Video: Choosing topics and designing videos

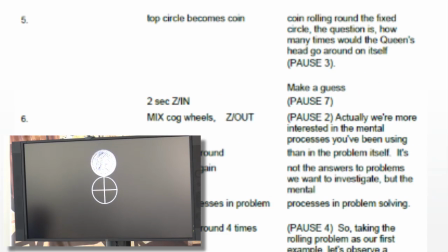For example, if it were a coin rolling around the fixed circle, the question is, how many times would the queen's head go around on itself? Make a guess.
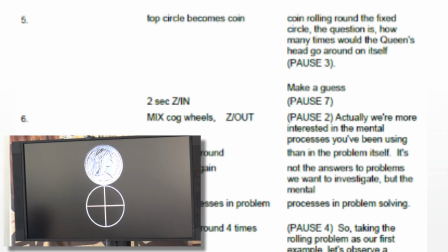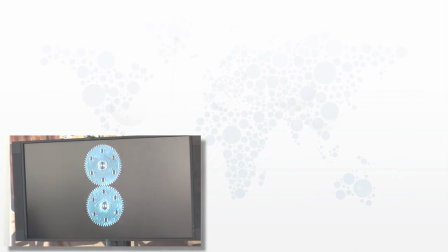Okay, so, if you look at your script then,
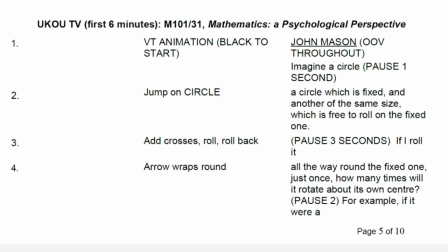right at the beginning, he says, imagine a circle. Now, this is intended to encourage prediction. It's trying to say to the viewer, have an image of a circle.
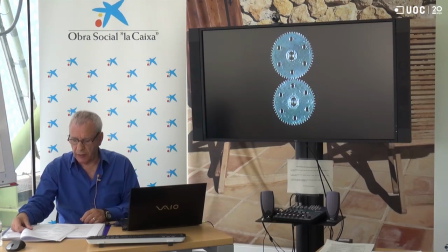In fact, it was said during only 1 second of a black screen. And actually, that wasn't long enough, really. But you can't put a black screen on a video for, say, 5 seconds. People will think something's gone wrong with their player.
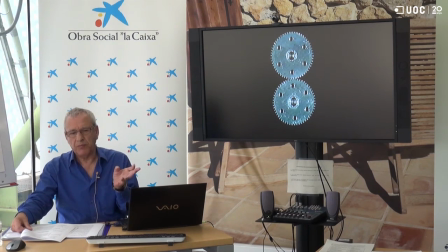So I should have added more, but probably 3 seconds would have been sufficient so that viewers starting to think and trying to imagine the circle.
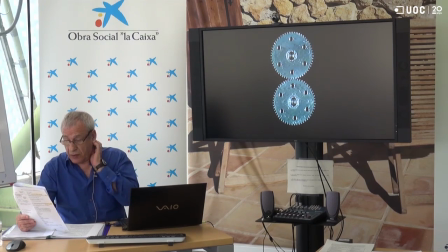So that's right at the top. Then later on, he said, if you look at the script, how many times will it rotate about its own center?
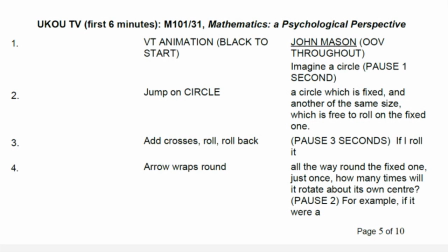And then there's a pause of 2 seconds. So that's 3A, pose questions.
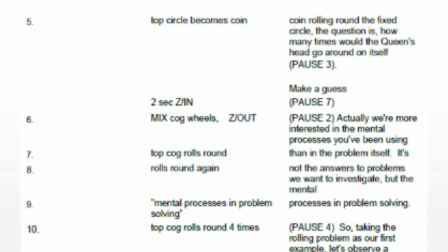Then in shot 5, there's another question. How many times would the queen's head go around on itself? Again, 3A, pose questions. Then if you turn the page, there's another encouraged prediction. It says, make a guess. And there's a 7 second pause.
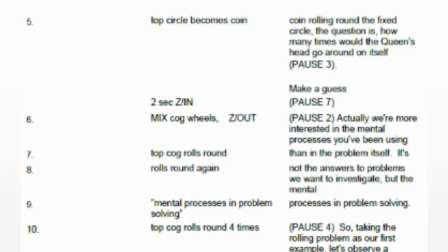Allowing people to make a guess. So that's two examples of each of those ideas.
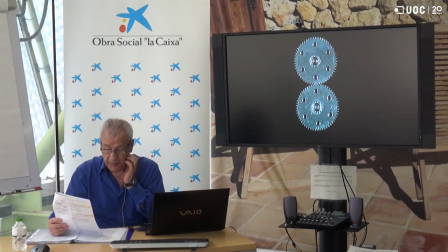Now, coming back though to page 4, there was some other things there. 7A, repetition with a new angle.
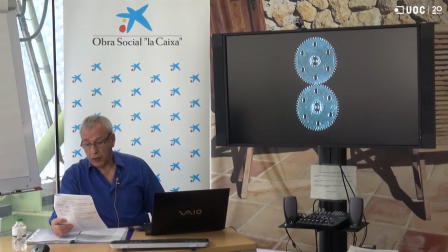The first question was just a circle going round another circle. But now it was repeated with a new angle, and this time it's the queen's head going round. And why did I do that? And the reason for that is 6C, to maximize clarity. I wasn't sure people would know what's meant, what you meant by
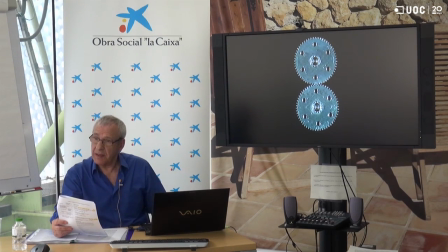how many times will it rotate about its own center. So I rephrased the question in order to clarify it.
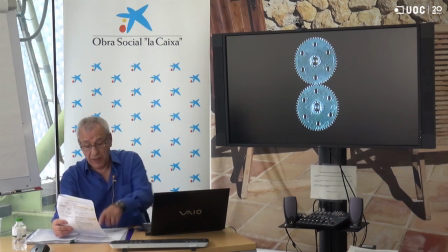How many times would the queen's head go round of itself? So that's 6C, maximize clarity.
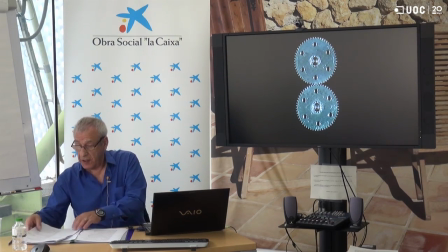So that's just those first five shots illustrating those principles.
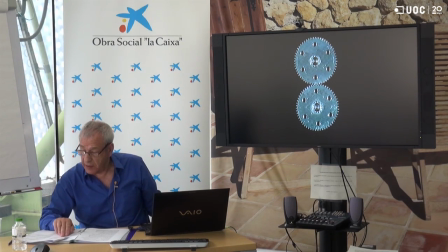Next, I'm going to play the next three shots to illustrate 5A priming and various other things.
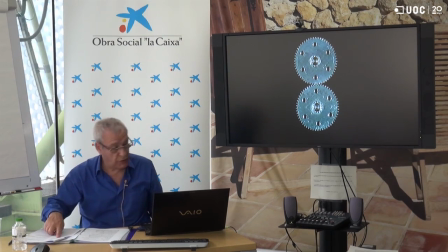Shots 7 to 10.
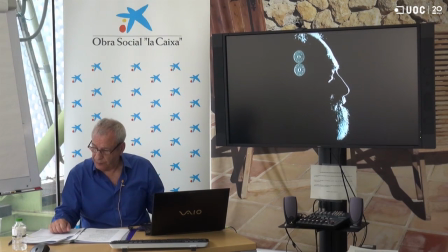Actually, we're more interested in the mental processes you've been using than in the problem itself. It's not the answers to problems we want to investigate, but the mental processes in problem solving.
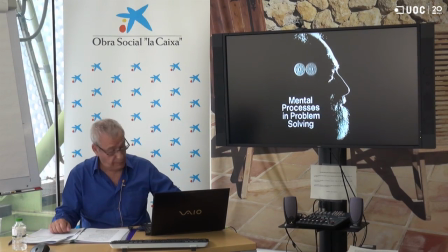So, taking the rolling problem as our first example. Okay, so there,
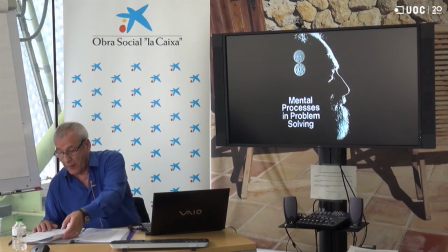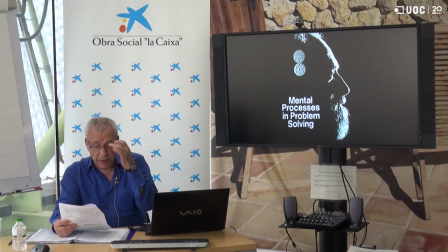If you look at the script, it says 4B, visual metaphor. So the rolling, the cogs are a visual metaphor for thinking, okay. But that wasn't the main reason I put those in.
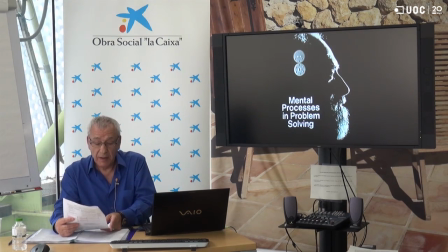I put those cogs in there for principle 5A, priming. What I wanted to do was try and give a hint to the viewer that it's more than one rotation.